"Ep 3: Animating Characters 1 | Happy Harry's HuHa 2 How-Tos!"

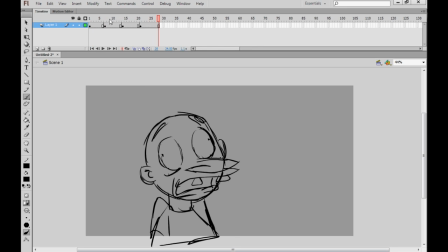But honestly, he's probably good enough there to begin my second stage of roughing out. Now what you could do is what I've shown you before, where you create a blank frame, turn on your onion skin and begin to kind of go over the artwork of the frame previous to it.
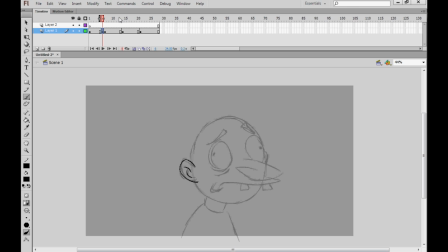But something that I like to do which I find very useful in fact is by creating a new layer like I've just done and see here when you double click on the
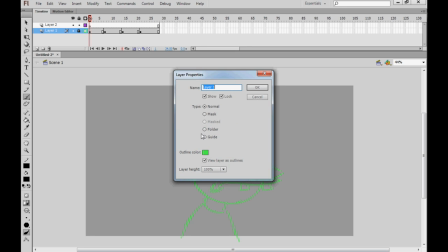coloured square which is unique to each layer you can actually
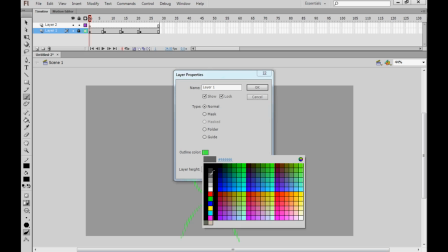give your layer an entire outline colour. let's change that to
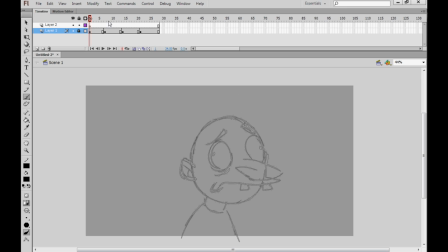a slightly darker than the background grey and now see it's kind of like by turning this on and off this coloured square here which
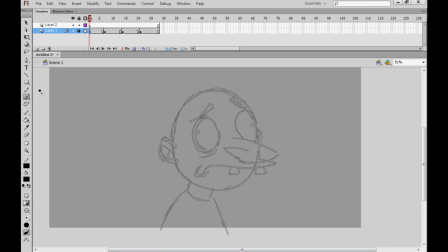makes it a lot easier to create slightly nicer frames here on the level above and because we're running out of time today I'm actually going to skip our second level of roughing up I think roughing up cleaning up rather I think we're going to skip that level and go straight into my final
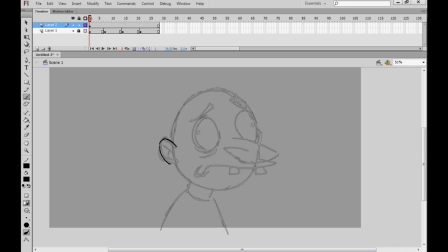clean up just to get you guys the message that I'm trying to get across a little quicker. In fact, why don't we speed things up while I do that to make your lives easier.
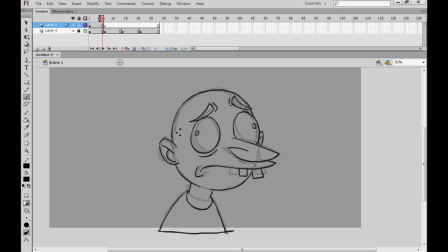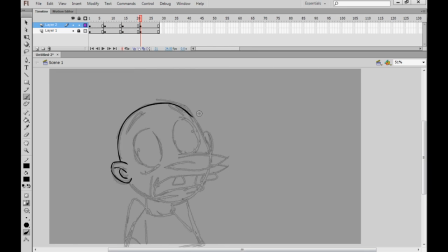Okay, and by turning off the rough layer beneath, I can show you my cleaned up extreme frames.
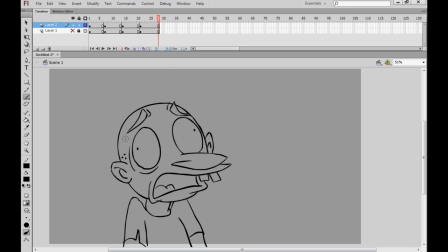They're not the cleanest of cleaned up frames ever, but they're good enough to begin in-betweening.
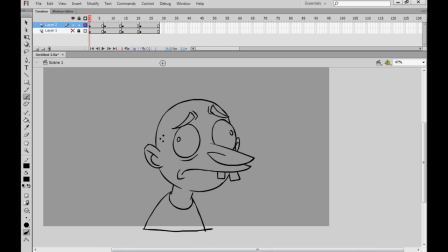Okay, so when animators talk about producing in-betweens, they're typically referring to either breakdowns or straight in-betweens, and I'll talk about both of those. Here, where we go from the down position to this high position up here, it's quite a radical change.
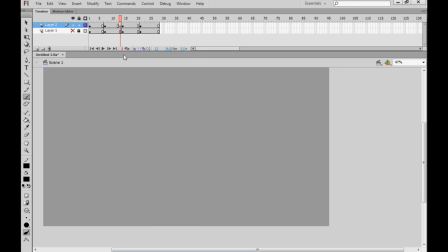So I'm going to introduce a breakdown here, and what a breakdown is is a drawing that bridges two together That isn't just a direct placement for example if we wanted the head to fall directly between the two drawings we'd Probably put it there and maybe have it sort of slightly stretched But not
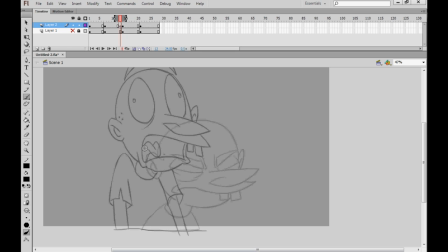as much as it is up here in the extreme position But instead for my breakdown I'm going to do something more interesting with it and actually have the head still be low down because it's being dragged by the shoulders which have come up quite a lot so it's effectively a way of sort
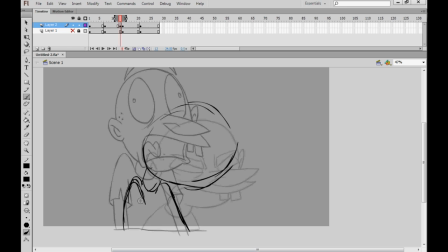of snapping the character into two parts and having some bits delay and some bits drag and it creates a more interesting effect as the character effectively breaks down.
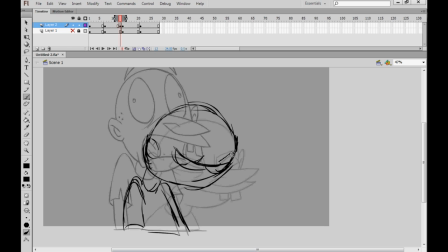His eyes are still going to be closed here because again I still want to sort of favour the position that the head is in in the down position despite the fact that the shoulders are yanking it upwards. Okay, now that's about as rough as you can possibly do,
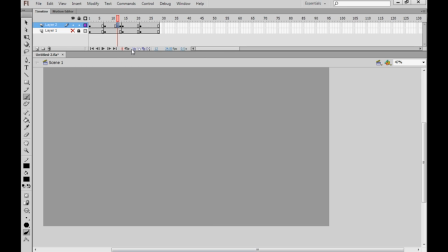but I'm going to try and quickly create a polished drawing from that very, very rough in between. I'm flipping back through the frames, again using the more than and less than symbols on your keyboard.
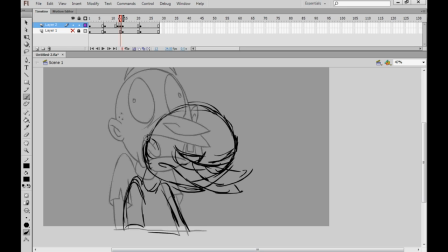And I know they have a mathematical name, but those symbols there. and I'm doing that to make sure that I can stay on model. That's something that people do ask me a lot. They say, oh, Harry, how do I get it so that, you know, the arm or the hand that I've drawn looks the same on each frame?
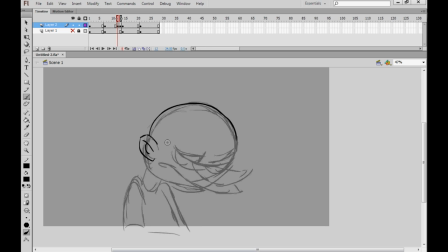And to those people, I would reply with probably two pieces of advice. First of all, it's animation, and things can change slightly from frame to frame. It's not the end of the world.